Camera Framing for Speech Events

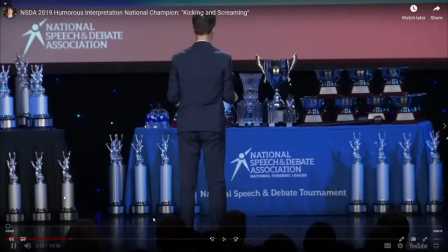[0:03]
Hi everyone. For today's video, we're going to look at how cameras are used for interpretation, duo, a couple of events, and then hopefully you'll be able to take some of the tips and apply them to your own camera work when you prepare your speeches for tournament.
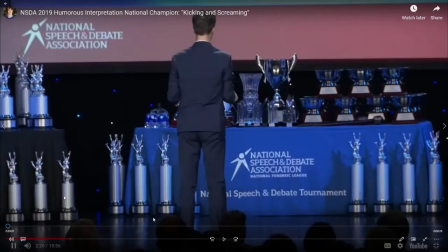[0:22]
So let's go ahead and start, and then I will just pause occasionally to throw in some feedback. Here we go.
Hey, Sammy, come here. Let me just talk to you.
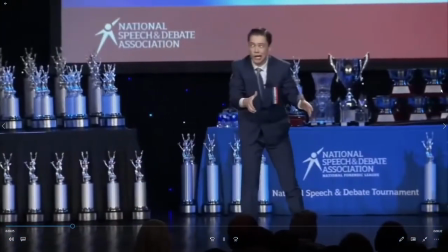[0:33] It's okay, Dad. I mean, playing soccer with Grandpa wasn't even fun. I just sat on the bench.
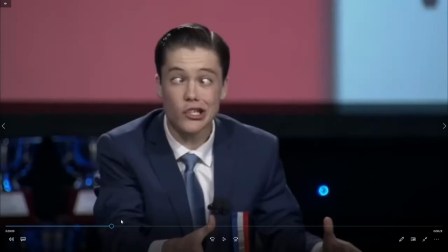[0:41]
Okay, so I've paused it here to highlight the facial expression. The camera has zoomed in so that we can clearly see the facial expression. If your presentation has impactful facial expressions, make sure that your camera is placed close enough that we'll be able to see that as an audience.
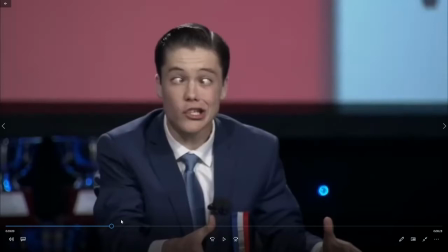[1:00]
Now, in this example, the cameraman can zoom in, zoom out, and so forth. That might not be allowed in the rules for your competition. And so if you're required to have a static camera placement, just make sure that
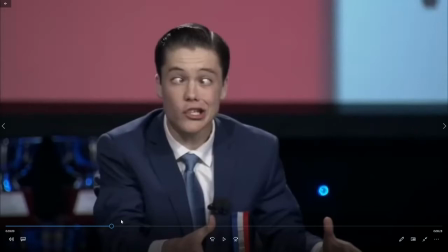[1:15]
it suits your piece, and if your piece has these facial expressions, that the camera placement is close enough for those to be picked up.
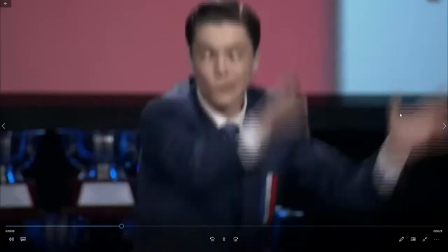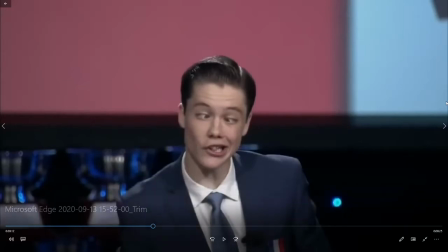[1:29]
Okay, now I'm going to pause again. You saw that he zoomed in, but he just did an action where he's dropping the ball and pretends to miss the kick. And we missed it because we don't see the kick. We're zoomed in too close. And so just like you can be too far away and not pick up the facial expressions, you could be zoomed in too close,
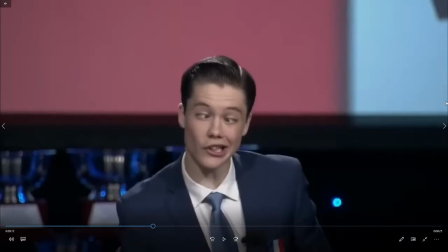[1:47]
your focus could be too close, and you will miss the hand and feet movement of your performance.
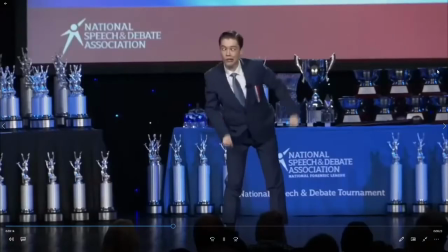[1:56] Let's just, go check out the new team tomorrow.
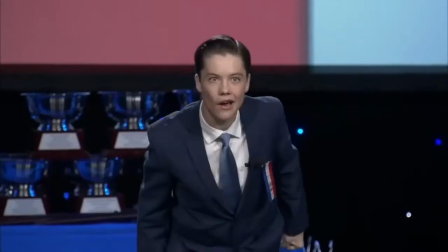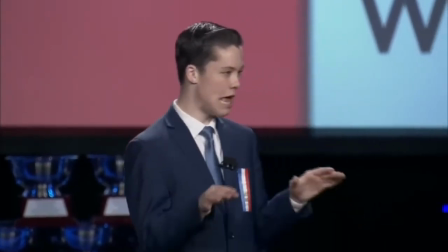[2:07] In a society where parents will seemingly do anything to help their kids win and succeed,
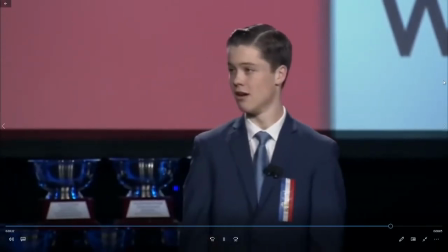[2:14] I'm proud that my older sister, all by herself, committed to USC for rowing.
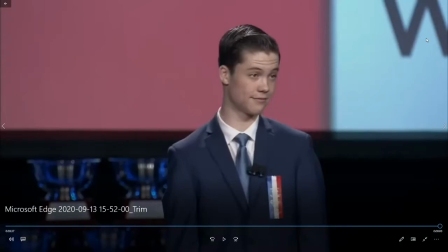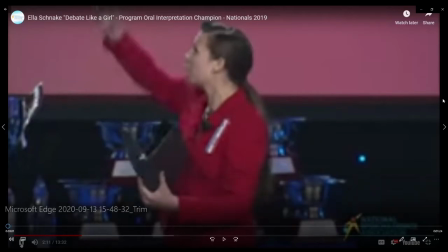[2:27]
Okay, in this next example, you're going to notice that it starts out blurry. This is done on purpose. This might be what your judge ends up seeing if your judge has a poor internet connection. Keep this in mind when you're delivering your performance.
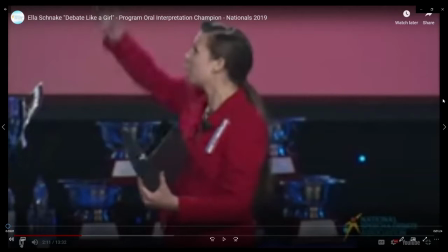[2:42]
You have no control over the quality of your judge's connection, and if this is how they see your video, consider what that means for your performance and how that might affect things like gestures, facial expressions, and movement.
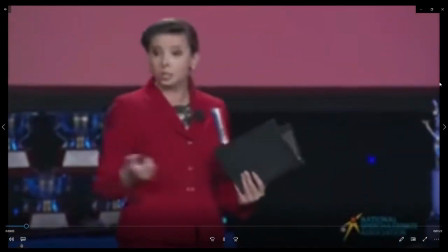[3:02] Manifests itself in many ways. It is often difficult to know where to begin.
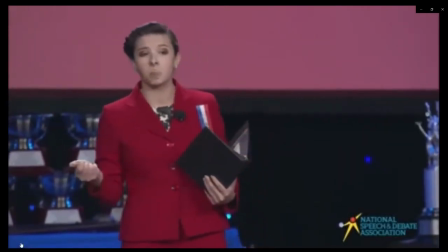[3:08] Over the last decade, the number of women participating at the Tournament of Champions has decreased.
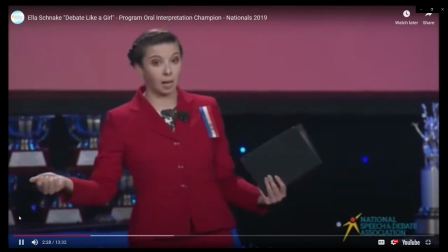[3:14] The ratio of men to women at the National Debate Tournament and Tournament of Champions is 4-to-1.
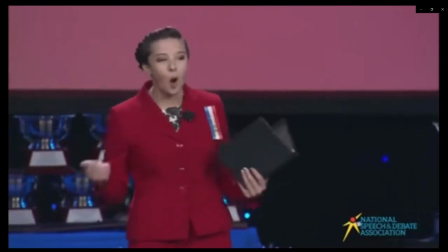[3:22] This is not meant to imply that all women have the same experiences in debate.
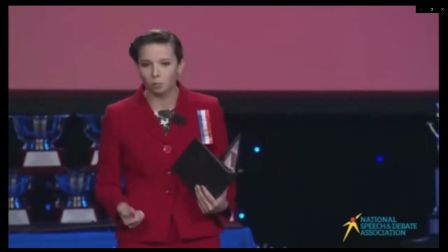[3:27] Rather, our goal is to let this manual serve as a starting point for future discussions, recognizing how sexism exists.
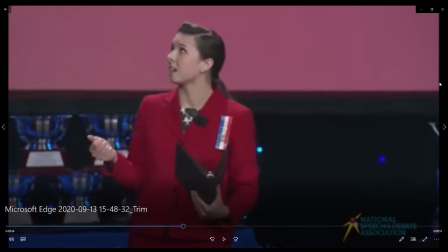Okay, so in this example, we see that she's clicking through a PowerPoint slide just off screen, and looking at it, we have the illusion that there must really be a PowerPoint slide that we just can't see.
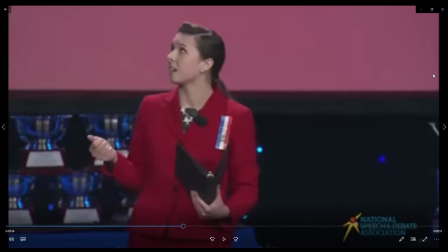[3:54]
Using the frame of the camera to enhance this illusion is very effective and convincing to your judge.